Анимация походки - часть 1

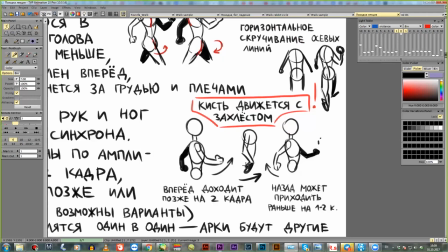если рука движется туда то кисть вы рисуете назад ну понятно как а вот по принципу хвостов всяких ушей то есть идет захлест если у вас рука движется назад на проносе она может быть в том же самом месте нарисована
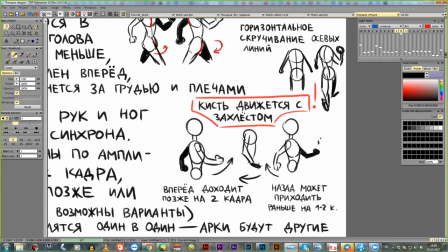но движется в другую сторону то кисть у вас будет уже вот сюда вот отстает все время про это тоже важно помнить Но опять-таки это то правило, которое можно нарушать И, допустим, если у вас не кисть, а кулак То кулак может,
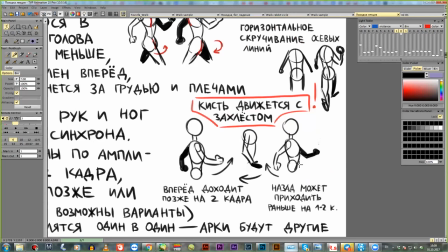наоборот, лидировать и тащить за собой всю руку И это дополнительно дает некую энергию в движении То есть кулак у вас может выйти впереди, а не идти в захлёст Следующий момент,
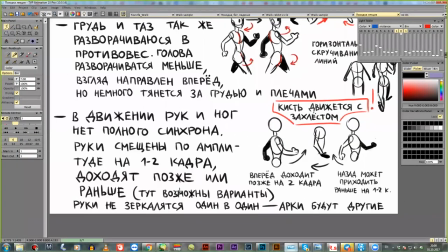тоже важный и тоже надо его понять В движении рук и ног нет полного синхрона Если у вас будет прям совсем одинаково двигаться и руки, и ноги, походка будет выглядеть немножко такой,
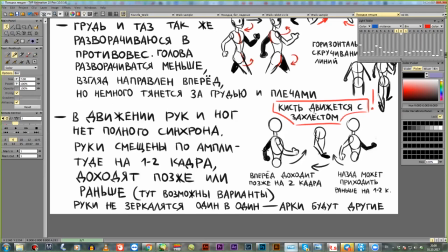как у робота механической. У рук относительно движения ног идет смещение на 1-2 кадра. Причем, ну это как бы в классическом варианте, а если это характерная походка, то этот апсет может быть еще больше.
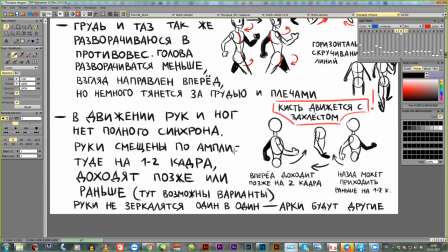То есть 3-4 кадра даже. и руки при этом приходит или раньше или позже чем ноги давайте покажу на примере это уже можно заложить
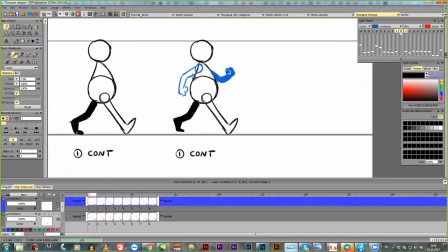вот на этих четырех кадрах уже тут вот мы нарисовали контакт у нас одна рука спереди другая сзади что происходит дальше с ногами и с руками вот эти два кадра
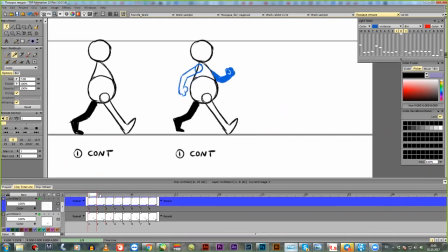посмотрите у нас передняя нога смещается назад видно да что она была здесь стала здесь очевидно что движется назад задняя нога наоборот она была здесь стала
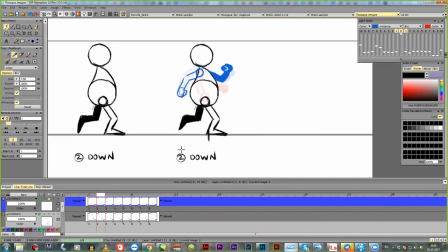здесь движется вперед что происходит с руками у нас передняя рука она все еще доходит вперед то есть нога уже движется назад а рука все еще идет вверх туда
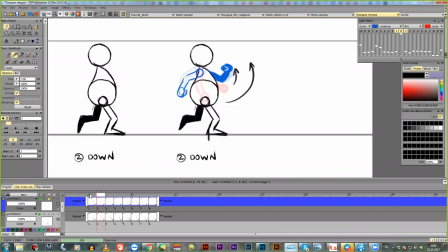она заканчивать вот это движение то есть по сути вот это вот на контакте это не крайняя поза крайне поза на вот 10 будет на положении внизу столько здесь вот рука дошла до верха то же самое задней рукой ведь она еще доходит туда уже
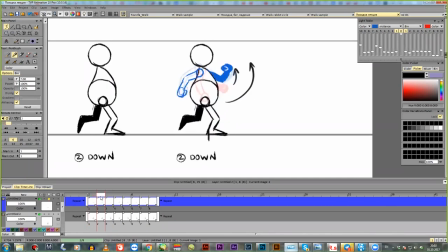на таких маленьких диапазонах когда дотягивается а ноги они уже начинаем другую сторону двигаться руки еще доигрывают я надеюсь это понятно что тот момент который лично я сама долго доходил потому что на этом
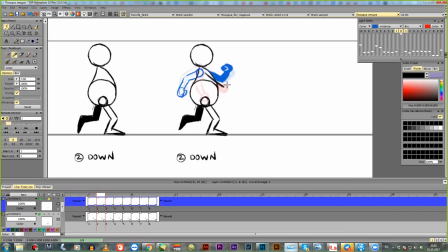кадре хочется что как бы нога пошла назад ну и рука уже такая пошла вниз вот сюда вот это сюда пошла вот такое нарисовать хочется но если так сделать это будет хуже смотреться на походке руки немножко они отстают и то же самое вот здесь вот
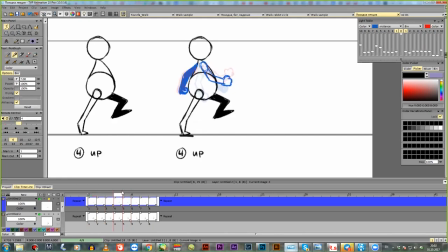видите доходит еще немножко когда поза зеркалится то же самое на позе контакта она уже почти вроде бы пришла вот кажется что все но нет она потом еще
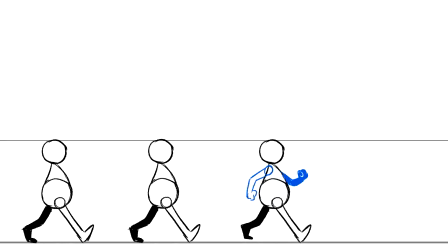дожимается немножко и за счет этого видите идет небольшой рассинхрон.
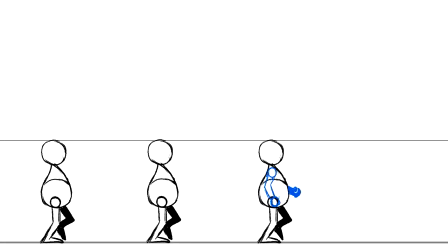Причем он настолько небольшой и выглядит настолько естественно, что мы даже его не считываем. То есть мы когда смотрим, нам кажется, что просто все в порядке. Он идет нормально, машет руками.
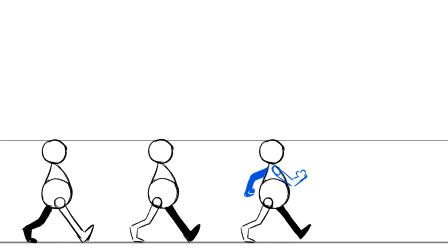Но тут заложено вот это вот смещение. И если его не делать, он будет как робот.
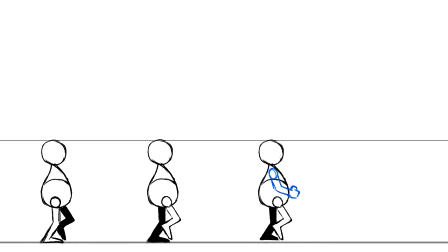Все у него будет одинаково шевелиться. А так он движется уже именно как человек, как более живой персонаж.